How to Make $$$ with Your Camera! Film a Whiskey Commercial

Because in the end of the day it is your work and this work represents you who you are as a filmmaker and what you're capable of and so you want to give it your all planning is everything so now after i have the brand in mind the brand i want to make this video off i um write down all my ideas i write the deco i want the film to have i write down the mood board the shot list study the brand like what type of photos and films they've done before, storyboard everything, which actually then takes us to this video sponsor that is Milanote.
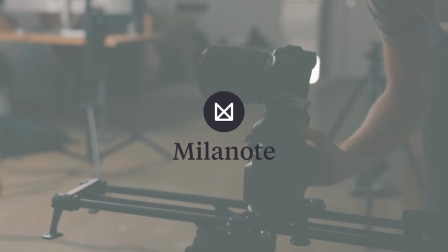270s
Whenever I'm about to film a new project, I always turn to Milanote.
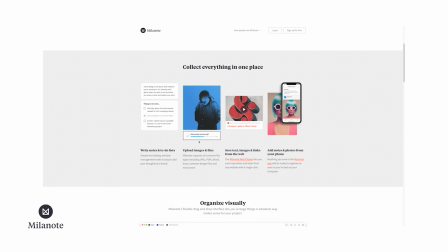274s
It is a freeform digital canvas where I can gather all my inspiration and ideas in one place.
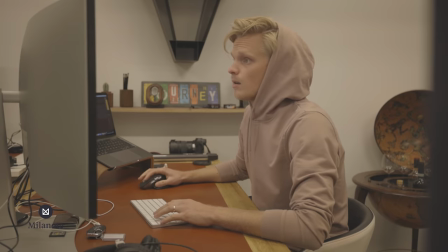280s
Everything from mood boards, shot lists, storyboards, and how I plan my set design.
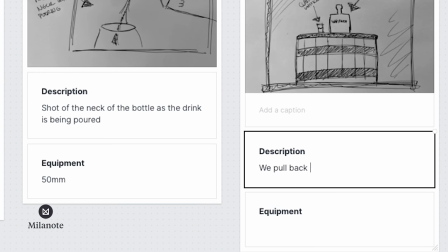288s
Milanote extensively on my projects and it helps me to stay on track while going through the different stages of my productions.
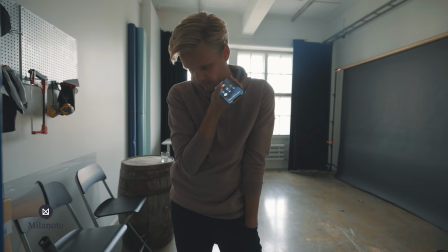295s
Everything from the initial writing process to the final day of editing and sharing the films with my clients. Melanode is something that I can highly recommend. Give Melanode a try on your next filmmaking project.
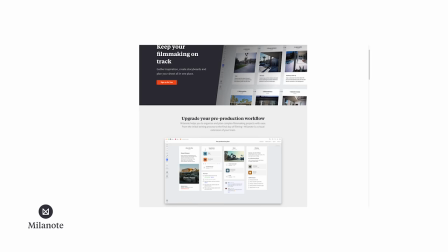306s
Sign up for free using the link in the description box below and now let's get back to this
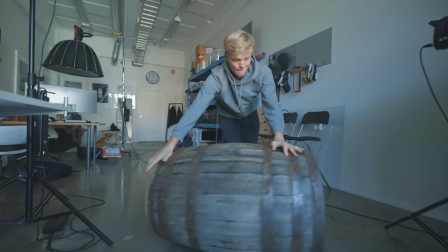311s
video there
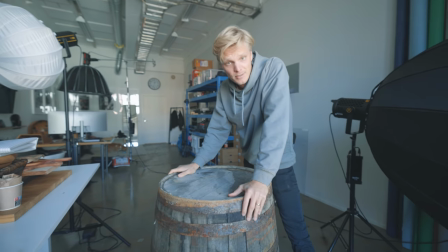320s
we go definitely a great addition to the studio as well I just realized how cool
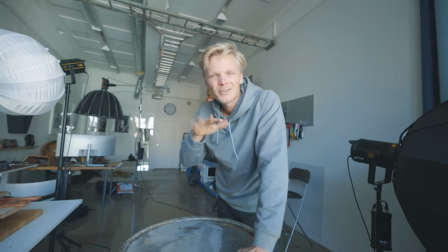325s
would this kind of tabletop be you know you finish a project and then you just have a
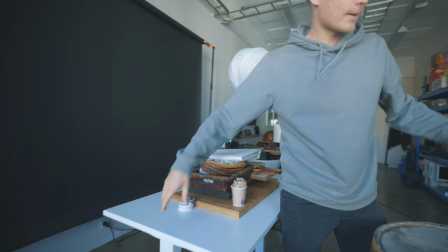330s
glass of whiskey next to your whiskey barrel so we got the barrel in the studio
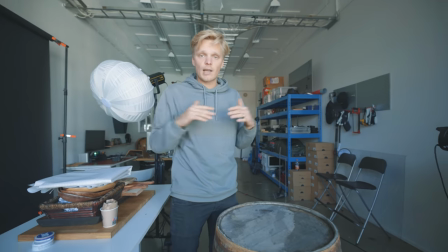335s
and now we are just gonna start setting up lights and the setup for this
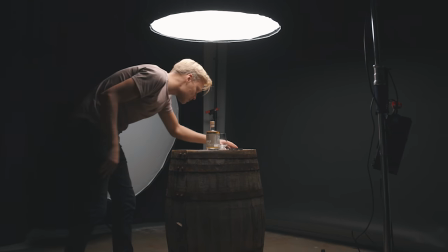340s
entire video with this shoot I wanted to focus on simple and clean beauty
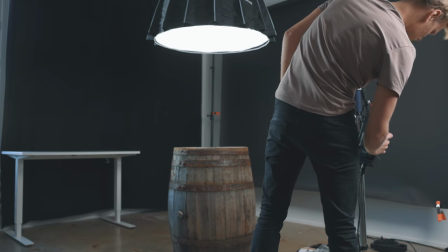345s
shots of the product so we're gonna start this entire
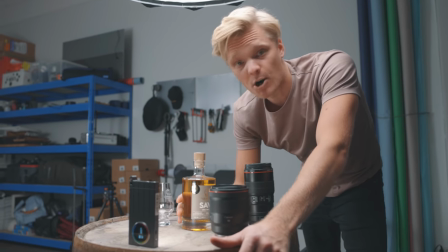350s
shoot with the first opening shot and then the last hero beauty shot and that is because we only got one bottle that we're shooting
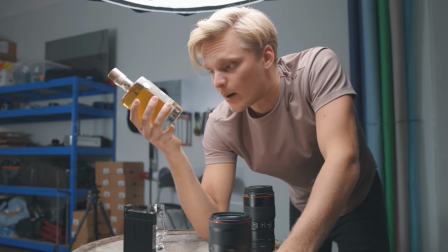358s
so before we do open the bottle and pour the whiskey out of the bottle I want to take all the shots that I need where the bottle needs to
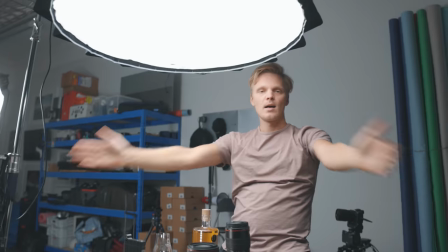366s
stay unharmed and that is why we are starting with these shots. Light wise we are rocking the Aputure 300 mark 2.
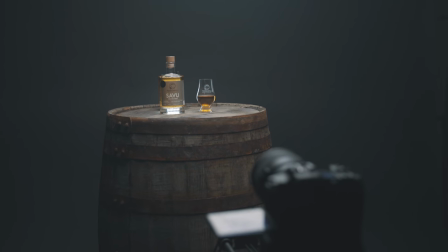375s
We're gonna light the bottle nicely with this complementing top
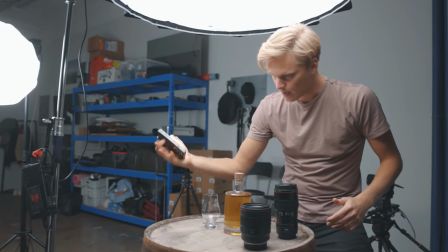380s
light coming from above and then obviously we're gonna backlight the bottle
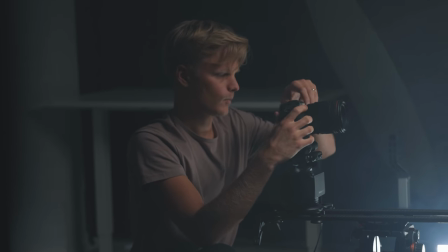385s
so the color of the whiskey is gonna pop out in our shots then we are
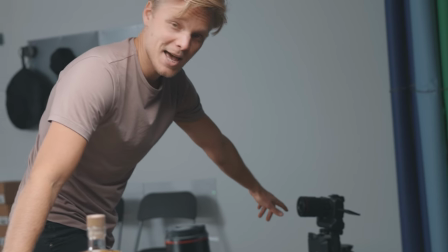389s
using Rhino slider to take all these buttery smooth shots.
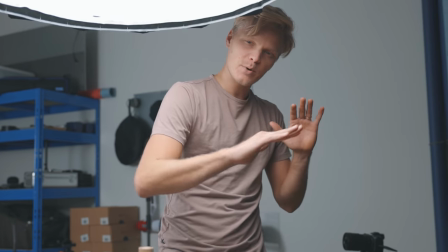395s
No handheld footage today everything is smooth all the way smooth sailing smooth sailing
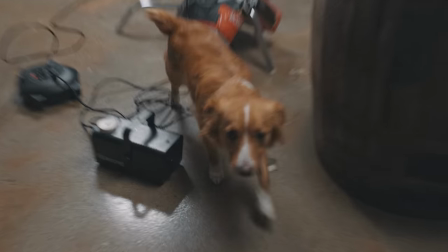400s
guys right Lenny film details of the product rotating
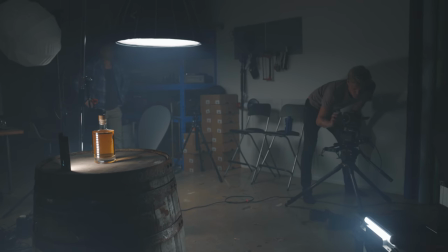405s
on lazy susan doing push-ins and pull-outs with the slider finding interesting new ways
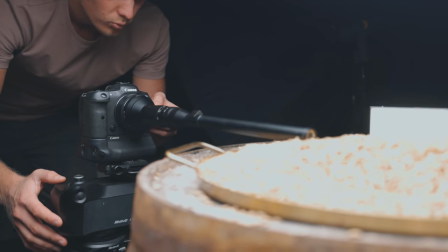410s
to reveal the product shot after shot everything what is happening in the frame will happen
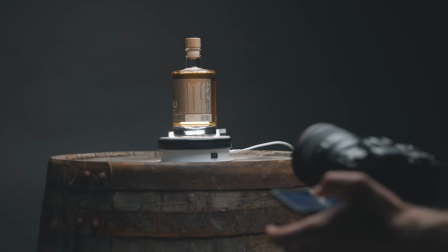415s
on top of that whiskey barrel in front of a black backdrop
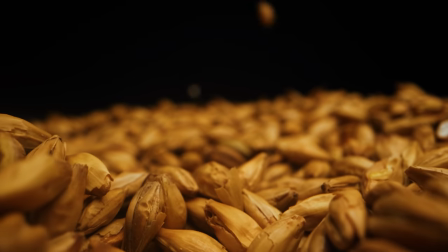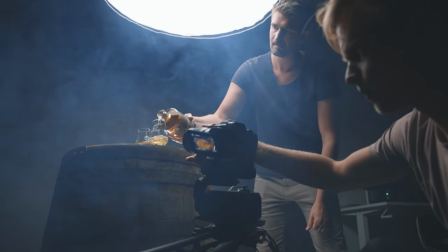427s
using that smoke machine really gave the film the much-won message and structure from the beginning to the end.
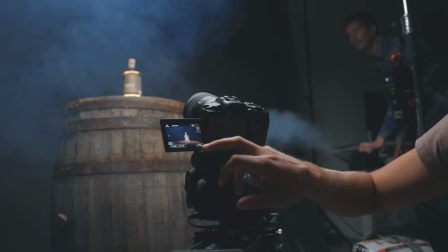434s
It really linked to our product and was the visual force and energy in our otherwise static environment.
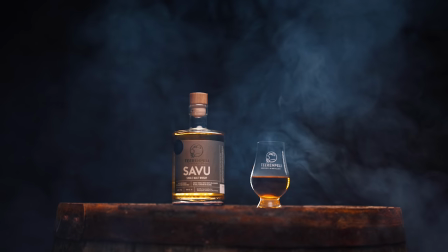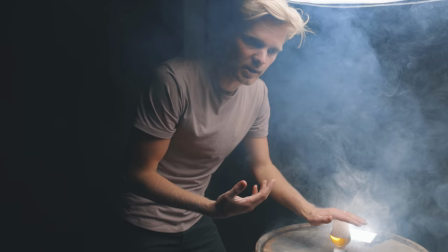449s
This shot here is gonna be part of the opening shot. Pull in with the slider 100 mil macro.
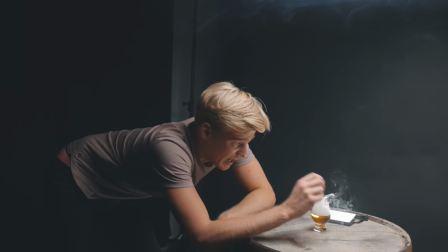456s
As we get closer to this class, my brother is gonna blow into the class and the smoke will then obviously vaporize
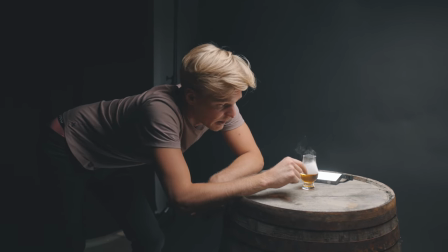464s
away and just fly off the class revealing the logo,
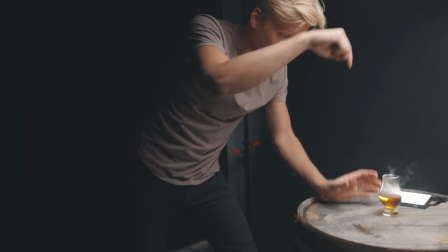470s
Terimbelli, which is the whiskey brand. And after that we're gonna cut into a droplet, breaking everything, action starts.